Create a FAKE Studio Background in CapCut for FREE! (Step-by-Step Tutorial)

In today's video, I'm going to show you how I took my video from this to this. Yes, this guys, in just 5 easy steps. 5 easy steps. We don't want this, we don't want this, we want this. Step 1 and step 2 are kind of baby steps, the fundamentals. But step 3 and 4, those are the game changers. That's actually what makes this video that you're watching different from any other video you've seen. And step 5 is a perfect icing on the cake. So let's get into it, guys. Step 1, simple. Bring your video into CapCut and remove the background.
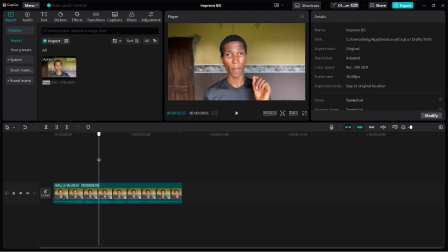(0:34)
So the first things first is just for us to bring in our materials, whatever we want to work with. Let me just make it very short and simple. Let's just make it. So that's the first thing. Bring your video into CapCut. Yeah, you bring your video into CapCut and you come here, remove BG, automatic removal.
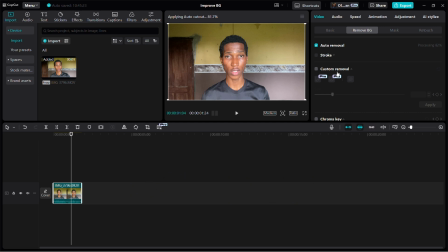(0:55)
So when it comes to remove background, you can use auto remover or chroma key. Chroma key is actually the easiest, but you need to have like a green screen to do that, or a simple colored background or backdrop. So that way you just pick it up and just remove it. That's pretty easy.
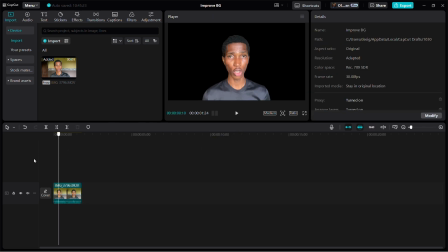(1:11)
So now, yes, as you guys can see, our background is gone. Step 2, guys, we need to pick the right backgrounds. Listen to me. You cannot make a video about tech and you have yourself on a cattle ranch. Look at me now. I'm talking about video editing, and behind me, you can see a laptop. Yeah, because it matches what I'm talking about.
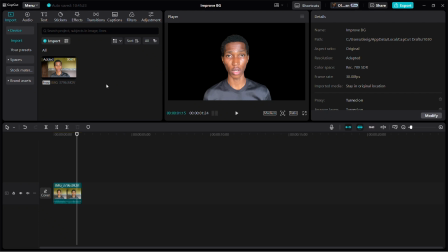(1:31)
So we need to pick the perfect background. We need to get the right background. I found mine already, like you've seen in the video. So I found my background.
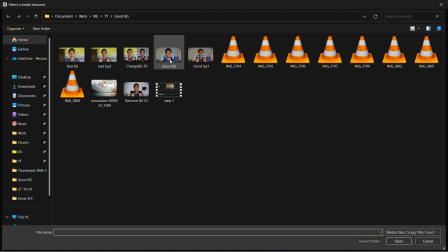(1:39)
So this is what I want to use here. This is the background I want. This one you can see here. The one that has, so this is it here.
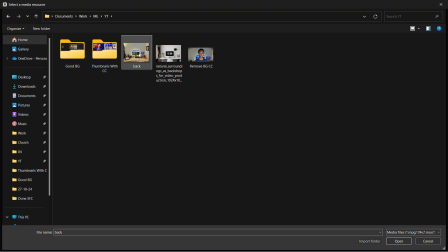(1:45)
I have my background here. This one, yes, this is the background. You'll be surprised how I made this background work.
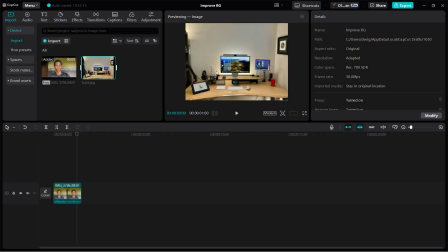(1:50)
So this is the background I chose. This is the image here. It's pretty ugly, but you can see what came out of it after I was done.
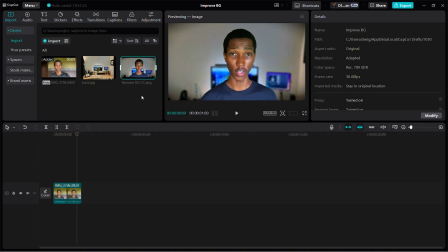(1:57)
Like, that's how interesting it is when you make good use of things. This is the background, and this is what came out of it. Can you see the difference, guys? So that's what I'm saying. I'm telling you, it is very, very important for you to get the right background.
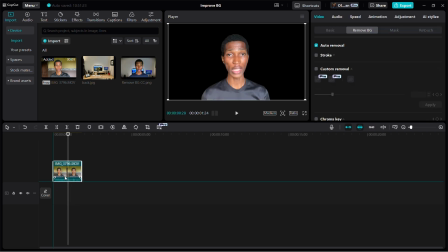(2:09)
So now we've removed the background. We take this back up here to overlay, and we bring the background down to it.
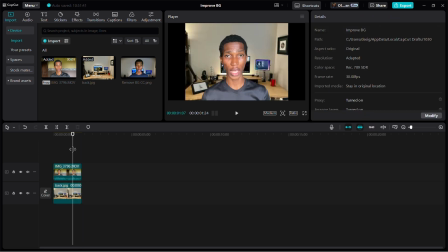(2:16)
So now it kind of looks ugly. It kind of looks out of place. But the next step, I'll be telling you how to actually make everything look perfect, just the way you can see it here.
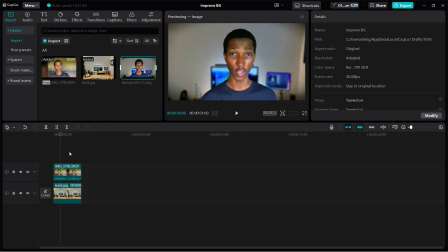(2:27)
So this is what we want to get, but this is what we currently have. Step 3. This is one of the most important out of the 5. You need to resize and angle your images properly. Look at me. I'm looking up to my camera. I'm not looking down, which means whatever image I have behind me needs to work with that same angle.
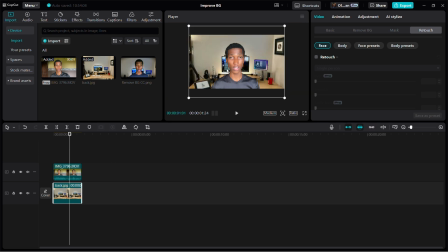(2:47)
You need to resize your image properly and also get the right angles. You can see right now it looks weird. It looks like it doesn't look real. It doesn't look real. So when it comes to angling your image or resizing it properly, if you notice, I'm looking up to my camera,
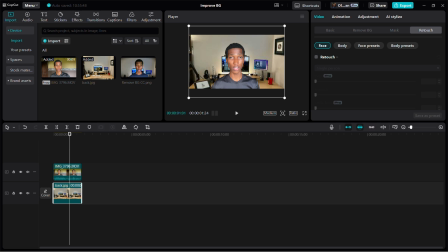(3:03)
which means whatever is behind me needs to always also come from that same angle. So for instance now, a picture like this, I just need to bring it down a bit. All of a sudden, it starts to look more real. We just bring it down, it looks a bit more real because of the angle of the camera. Next thing, I zoom in a bit.
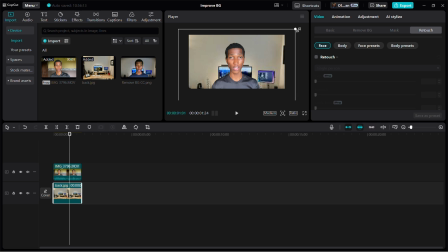(3:23)
You see? It starts to look more real. Just getting the right angle. Getting the right angle, guys. Can you see what I'm talking about? Just getting the right angle alone. I didn't do anything. All I just did was just move it. So rather than having it this way, it looks fake. I just had it this way. And now it looks real.
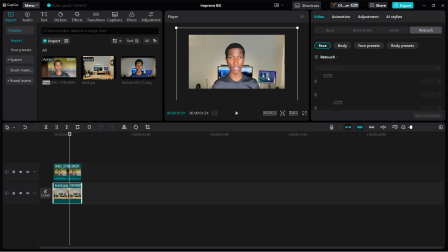(3:43)
With just resizing and getting the perfect angle. So whenever you get the background, don't just throw it into CapCut. No. Pick the perfect angle and size for how the background is supposed to fit. You don't have to show the entire background. This doesn't work. It's obvious it's not real. So you need to zoom into the background.
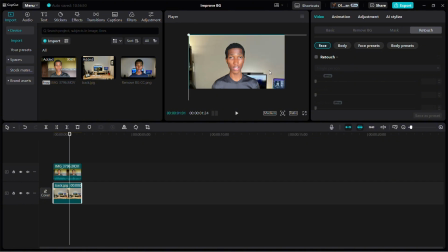(4:01)
Maybe you need to put yourself to this. Maybe you need to use maybe just one side of the background or the other side.